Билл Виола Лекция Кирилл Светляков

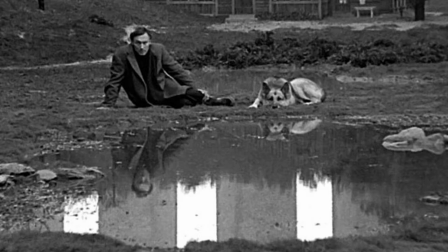(78:02)
И вот эта картинность Тарковского, она, конечно, Белую Виолу тоже очень вдохновляет, что там он практически уничтожает время вообще. Актуальное время, время динамичное. И картинка вдруг, да,
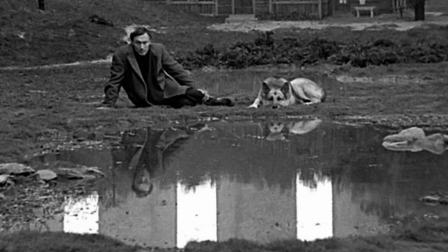(78:20)
такова, что она вообще противоречит времени в кинематографе. Но в результате ты как бы преодолеваешь смерть таким образом.
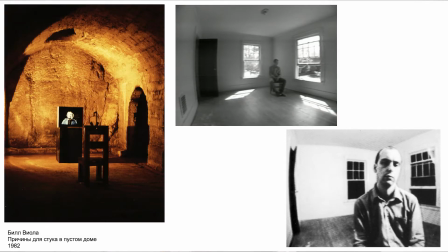(78:31)
Смерть в кино. Да. Но опыты, скажем, которые еще развивались у Дэна Грэма, у Брюса Наумана, опыты конца 60-х, начала 70-х годов, он, Билл Виола, в общем, продолжает 80-е, когда он занимается
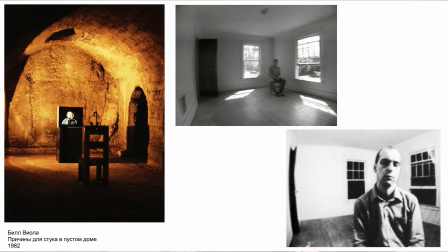(78:51)
инсталляциями с элементами видеоизображения, а еще не живыми картинами, но инсталляции уже с особыми настройками, потому что когда человек садится, вот это называется «причина для стука в пустом доме»,
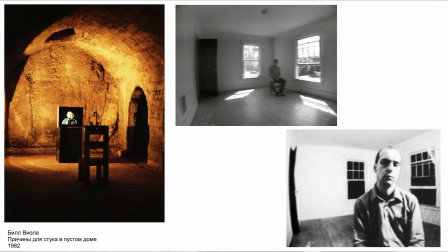(79:08)
когда человек садится, зритель садится на стул и одевает наушники, он слышит, конечно, фильм, но он слышит стук сердца этого героя,
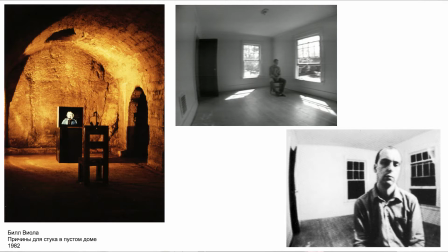(79:20)
понимаете? Вот, он слышит его дыхание, он иногда слышит его слова, и он вступает как в донорский контакт. То есть этот герой, он как бы что-то начинает у него забирать и что-то ему отдавать. Поэтому звук, который идет, он такой физиологичный в основном.
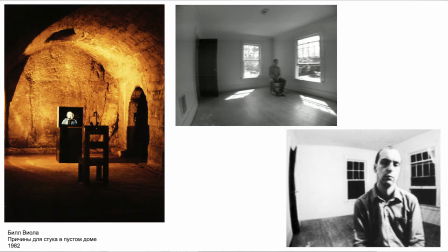(79:39)
Это не рассказ какая-то в картинке, да? А наоборот, это тебя через наушники подключают к этому человеку. Хотя нет человека, да? Это же картинка. Человек есть. И этот человек, он в тебя как бы закачивается. Ну, потому что так мы устроены еще.
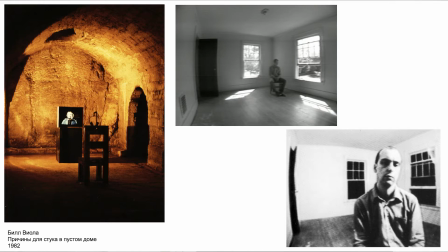(79:58)
Вот так устроен наш организм. И эта реакция на звук, на биение сердца, на то, что вот происходит внутри, мы ее, конечно, ассоциируем с собой. Так что в этой работе возникает ощущение прямого контакта вот такого с этим фантомом,
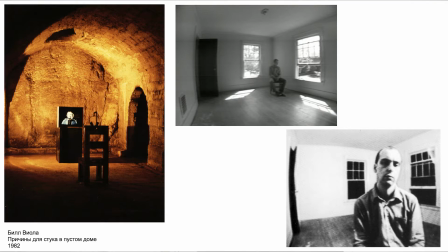(80:18)
по сути, да, но это, его же не существует, да. Это как будто бы спиритический уже сеанс этого обмена.
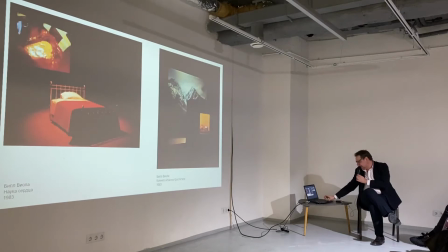(80:25)
И здесь, надо сказать, что он открывает,
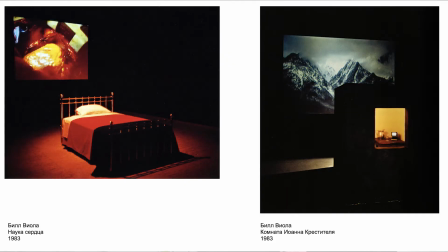(80:31)
Билл Виола в 80-х, он становится чуть ли не мистиком. И вот этот момент иррационального, он все больше и больше его захватывает. Знаете, и это иррациональное, оно, скажем, вот еще 60-е,
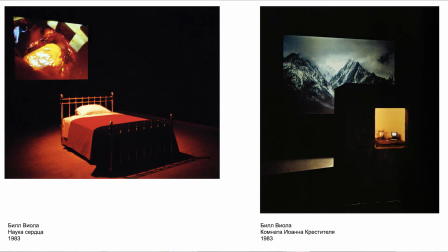(80:49)
наверное, были последней эпохой, когда люди так мыслили позитивистски рационально. Они верили в прогресс, они верили, что, значит, наши технологии, они, значит, нас продвинут вперед, мы полетим в космос, там, колонизируем Марс и так далее.
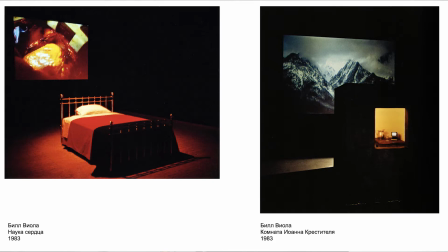(81:03)
А вот в 70-е оказались вот таким переломной эпохой, после которого, ну, кто-то начал говорить, что это конец эпохи просвещения вообще, огромной эпохи с 18 века. И вдруг начало этого иррационального,
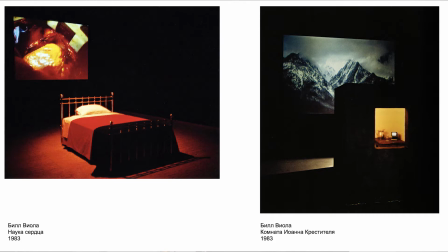(81:20)
какого-то иррационального ощущения и мистика вдруг возникает. Потому это как, опять же, новые технологии, они создали это пространство мистики. В первую очередь. Вот, так что и здесь наука сердца, это
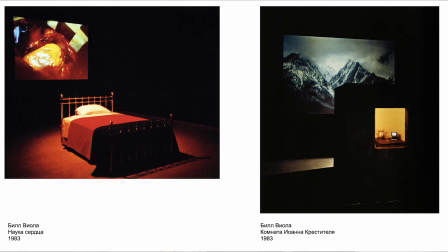(81:39)
сочетание операции на сердце с этой красной кроватью, вот такая композиция, где, ну, это красная на проекции, она ассоциируется, конечно, с этой
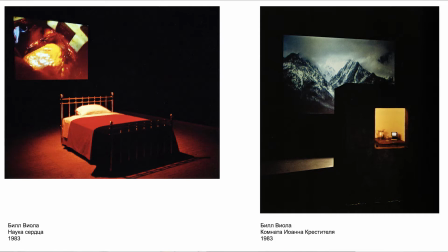(81:58)
красным покрывалом, и это ощущение жизни и смерти, и такое как бы переживание жизни и переживание смерти, вот что как бы здесь происходит.